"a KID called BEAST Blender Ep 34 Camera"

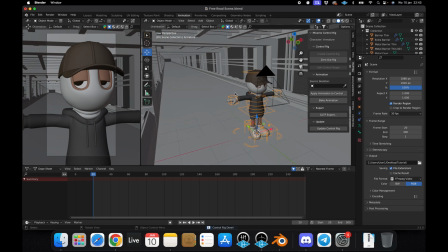[41:30]
And as you can see, our lines or bones turned into lines. And why is that cool? Because now if we go to object mode, we can just take the hand and we can just move it around and move it around like we want.
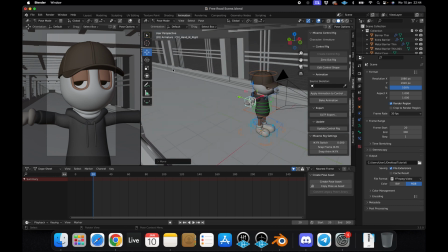[41:47]
So when you're taking a selfie, most of the time, I'm not a huge selfie expert, but most of the time your hand would be in the frame, right? Well, not your hand, but your arm, because you're taking the selfie.
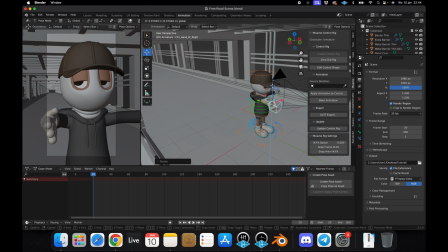[42:05]
So let's just do it like this. Maybe he wants his selfie to be up a little bit higher.
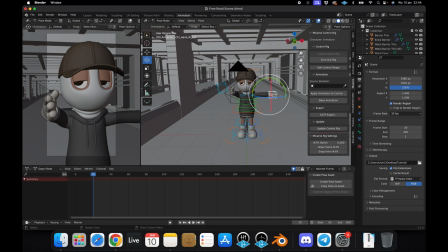[42:15]
Okay, there we go. Our other arm is floating around, which is a little bit weird, so let's just make it normal again.
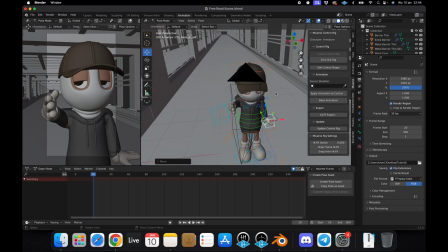[42:26]
This hand pose is just hilarious. But we're gonna leave it because we're not going to see it anyway.
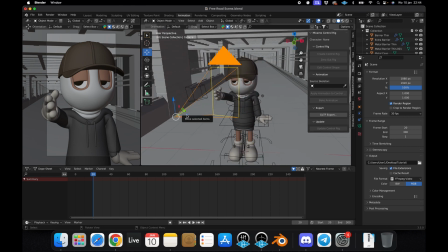[42:34]
So let's go back to our camera. Okay, so we want our selfie to be looking as clean as possible.
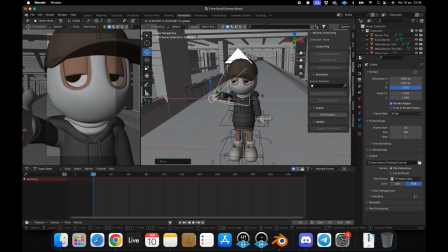[42:42]
So I want to make sure that our arm is visible on the selfie, but not our hand. So I still see the hand a little bit too much. I'm gonna just make sure the face is in there. And I think it's a little bit too much zoomed in on the face right now.
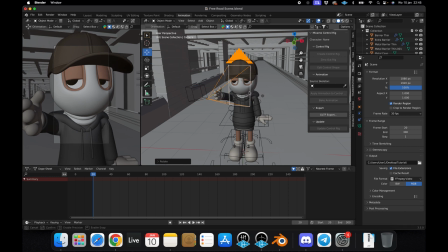[43:01]
So how are we gonna fix it? By unzooming with our camera like this, so we see more of ourselves. Look at this. No, not yet. Hold on, let me save that thought. Look at this perfect selfie.
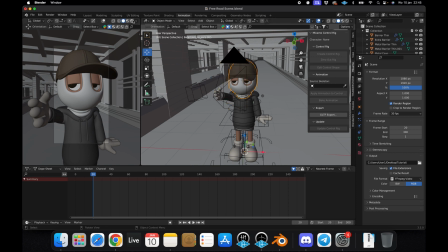[43:19]
So I'm gonna show the render view, but be prepared for a purple face.
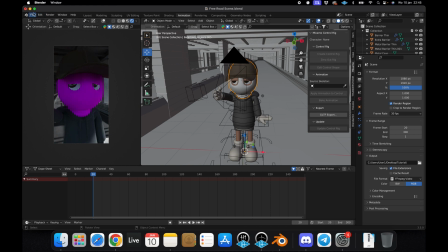[43:25]
We can fix it as well. I'm just gonna fix it because I don't like purple faces.
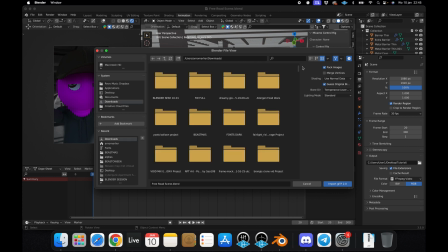[43:33]
Since I started doing Blender, I can't see the color pink or purple anymore because it just makes me think that something is wrong.
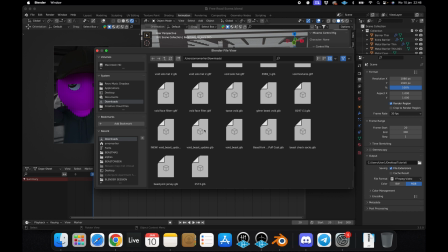[43:43]
Let's just fix it real quick.
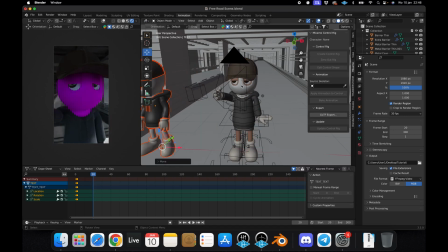[43:50]
Alright, there we go. We only need the shading. Let's do it here. Business, business, and then we have the 2 Japan skin. The 2 Japan skin. Let's do it again for the face.
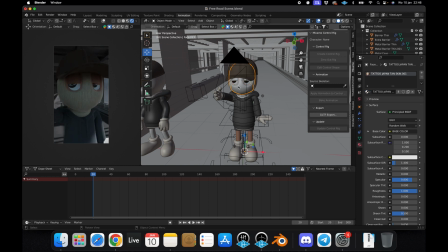[44:09]
The 2 Japan skin. And there we have a glorious selfie. I don't feel like the camera is zoomed out enough because we don't see enough of his arm. This looks better in my opinion. So we see the arm clearly, we see the face,
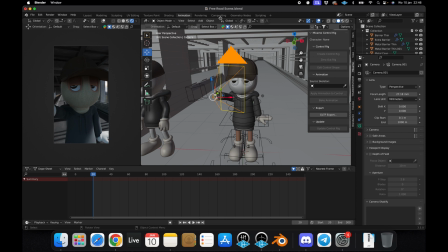[44:28]
and I think we could add a little bit more light to it as well because it's looking a little dark. So we just add a little light.
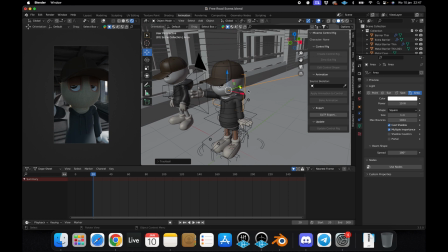[44:38]
Let's make it shine to the face because selfies nowadays, oh, I didn't want to do that. Selfies nowadays have like the selfie flash where your phone just lights up. Okay, so now there's a little bit more light, maybe a little too much.
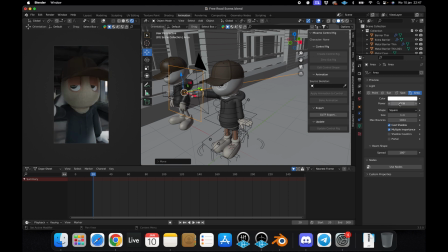[44:58]
Let's say 5 because Let's be honest, it doesn't give so much light, a camera. Et voila, there we go. We can still move this arm around a little bit because we do see it now.
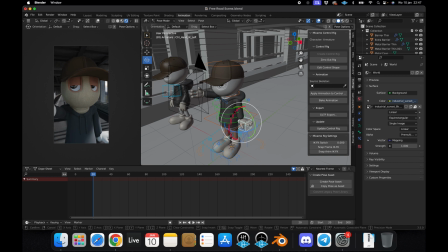[45:12]
And we don't like this pose. We're just gonna do some strange things with it. Let's go, let's go, let's go, let's go. Okay, there we go.
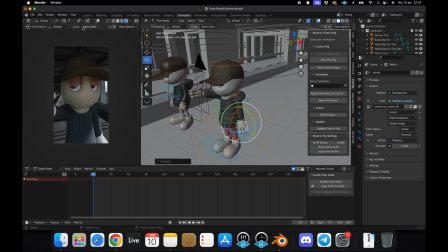[45:25]
And we have a beautiful selfie of the one and only beast. Let's try to render this one. And let's just give him a second.
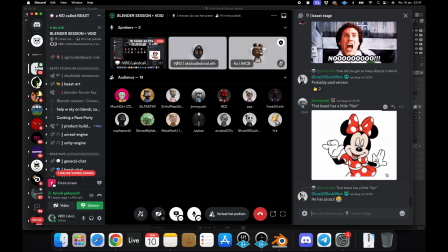[45:39]
Yeah, exactly.